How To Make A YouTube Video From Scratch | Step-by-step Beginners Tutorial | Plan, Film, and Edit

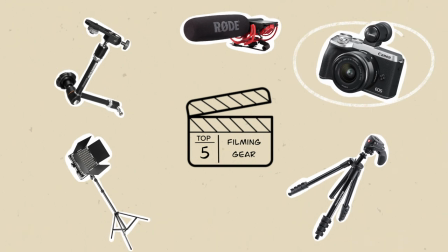243s
main camera for this shoot is the canon m6 mark ii a great all-around camera for youtube videos i love
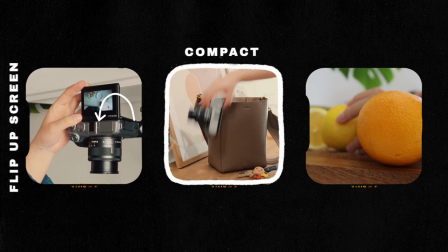250s
this camera because it has a flip-up screen a compact body and the video quality it produces is quite impressive
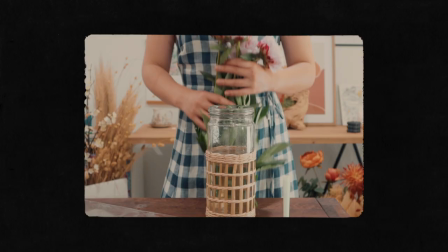258s
i will use it to shoot my wide medium and also close-up shots
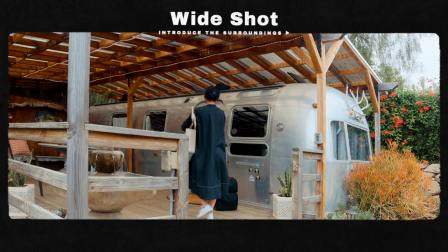263s
normally i use white shots to capture the big picture medium
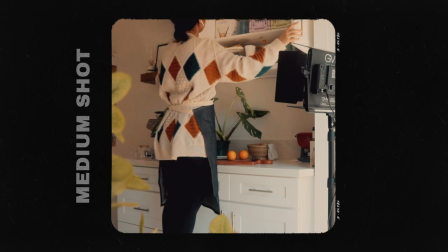269s
shots to introduce the subject and capture the actions close up shots to show greater
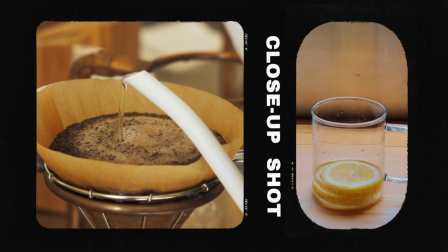274s
details and further engage my audience to
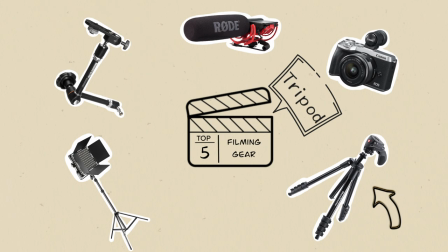284s
pair with the main camera my favorite tripod is this manfrotto compact tripod and this
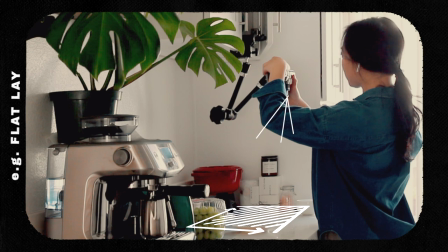289s
magic arm for trickier positions where the standard tripod cannot reach
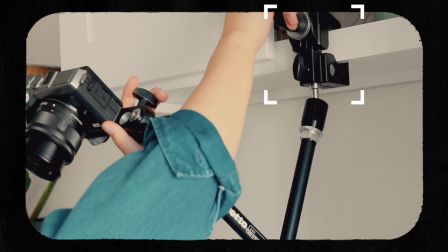293s
this magic arm can easily clamp onto most edges and be adjusted to the exact
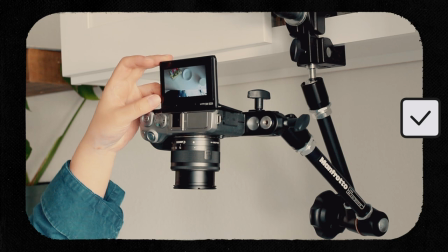298s
angle where you need your camera to point at occasionally when there's not enough
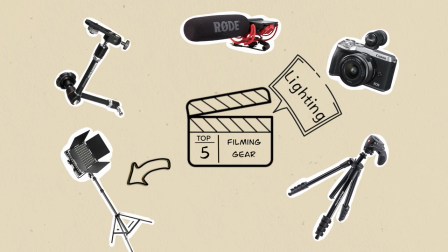304s
natural light i will use this lighting kit to put more lights on my subject
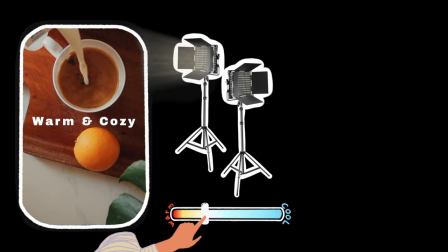308s
i will dim the lights if i want to create a warm and cozy ambiance
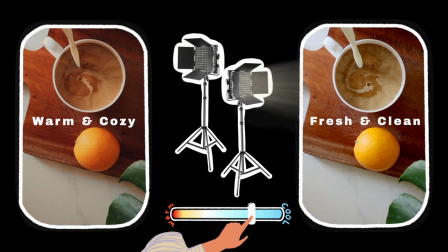313s
and adjust the brightness to a higher level if i want to create a fresh
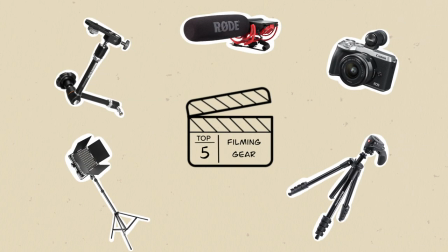318s
and clean look for today's video i'm also attaching an
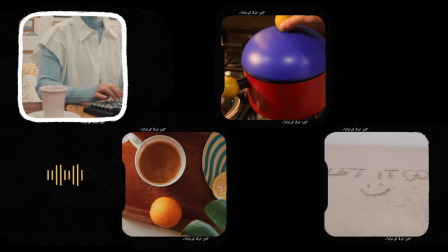322s
external microphone to capture all of these pleasant natural sounds, which adds another dimension to the video and makes it more engaging and stimulating.
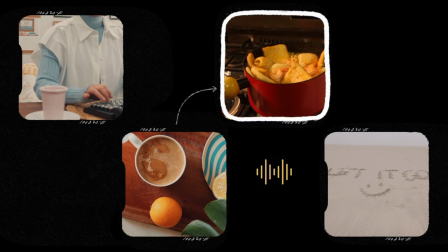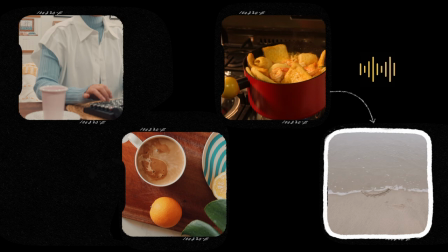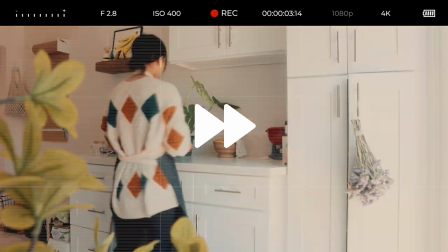344s
For the next few hours, I'm having a fun time filming all of the clips, adding an expected element to the shot,
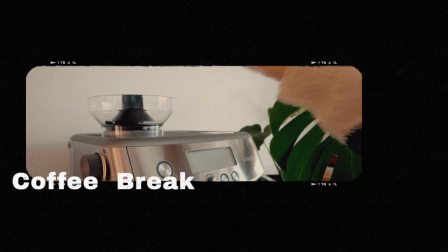352s
finding unique angles to add some fun, and adding a coffee break because I absolutely need it.
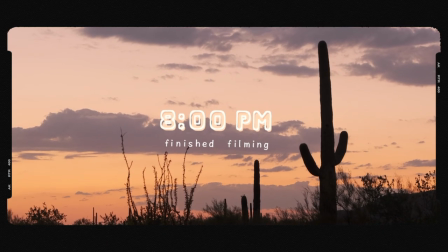360s
I ended up finishing the filming at around 8 p.m. that evening and though it is longer than i expected it's all worth it now that
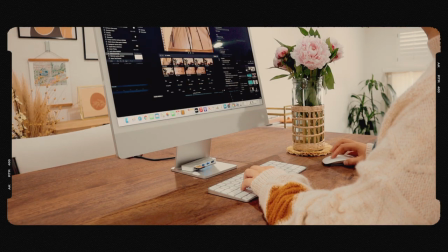368s
i have this card with my precious clips on it before calling it a day i imported all of my clips into my editing app making them ready for my editing tomorrow
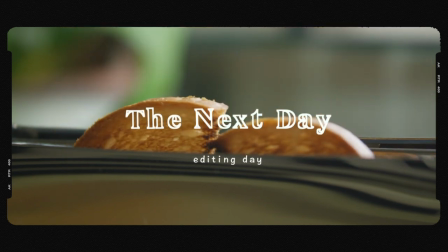380s
editing is my favorite part of making a video i normally spend a half day doing the rough cut which
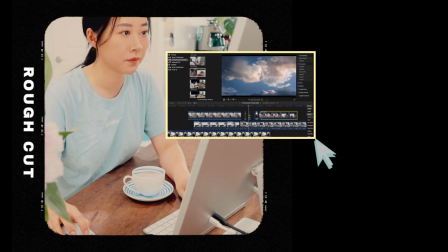386s
means i go through all of my footage for the first time and cut off any unwanted moments Like this,
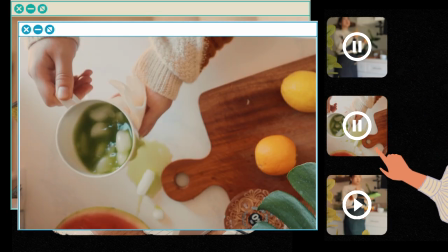392s
this, and this.
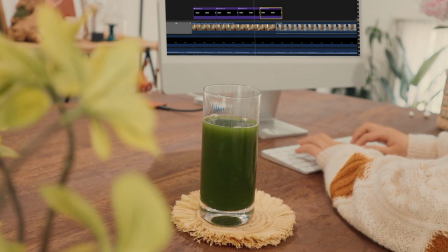398s
And then I align my footage with a pre-recorded voiceover to make sure that the storyline of the video is cohesive and has good pacing.
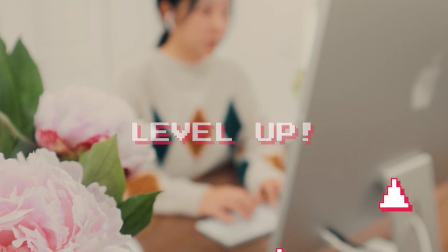407s
After that, the real editing starts. This is where you can turn a simple clip into a super fine story.
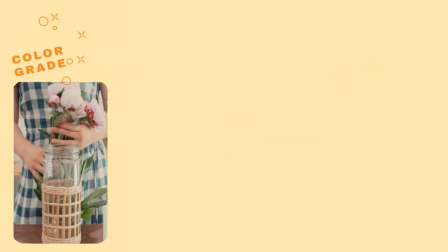415s
Here, I spiced up my video by color grading the footage to make it visually pleasing. and by adding music to create a certain vibe.
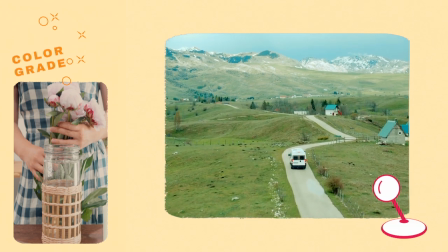425s
This is also where I add fun effects, animations, and sound effects to add an extra layer of personality to my video.
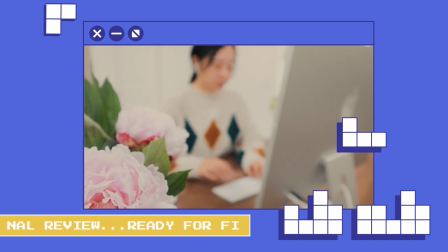434s
At this point, I probably have gone through my video for about 7 to 8 rounds.
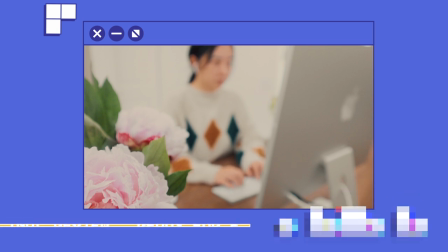441s
And it is ready for the final review.
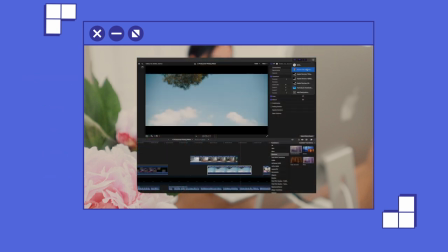446s
It normally takes anywhere from an hour to a few hours for Final Cut Pro to export my videos.
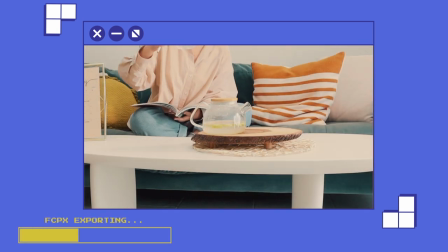451s
So while my computer is hustling, I take a break.
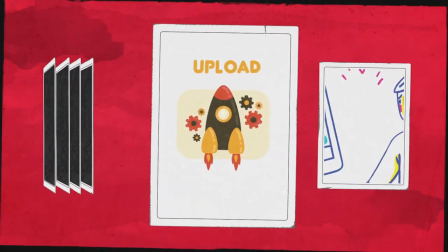458s
Okay, back to work. The final step is to upload the video, pick a search-friendly title, and most importantly, the thumbnail.
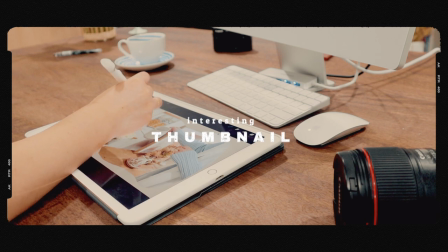466s
In addition to the quality of your actual content, an interesting thumbnail that grabs people's attention is the key to your video's performance.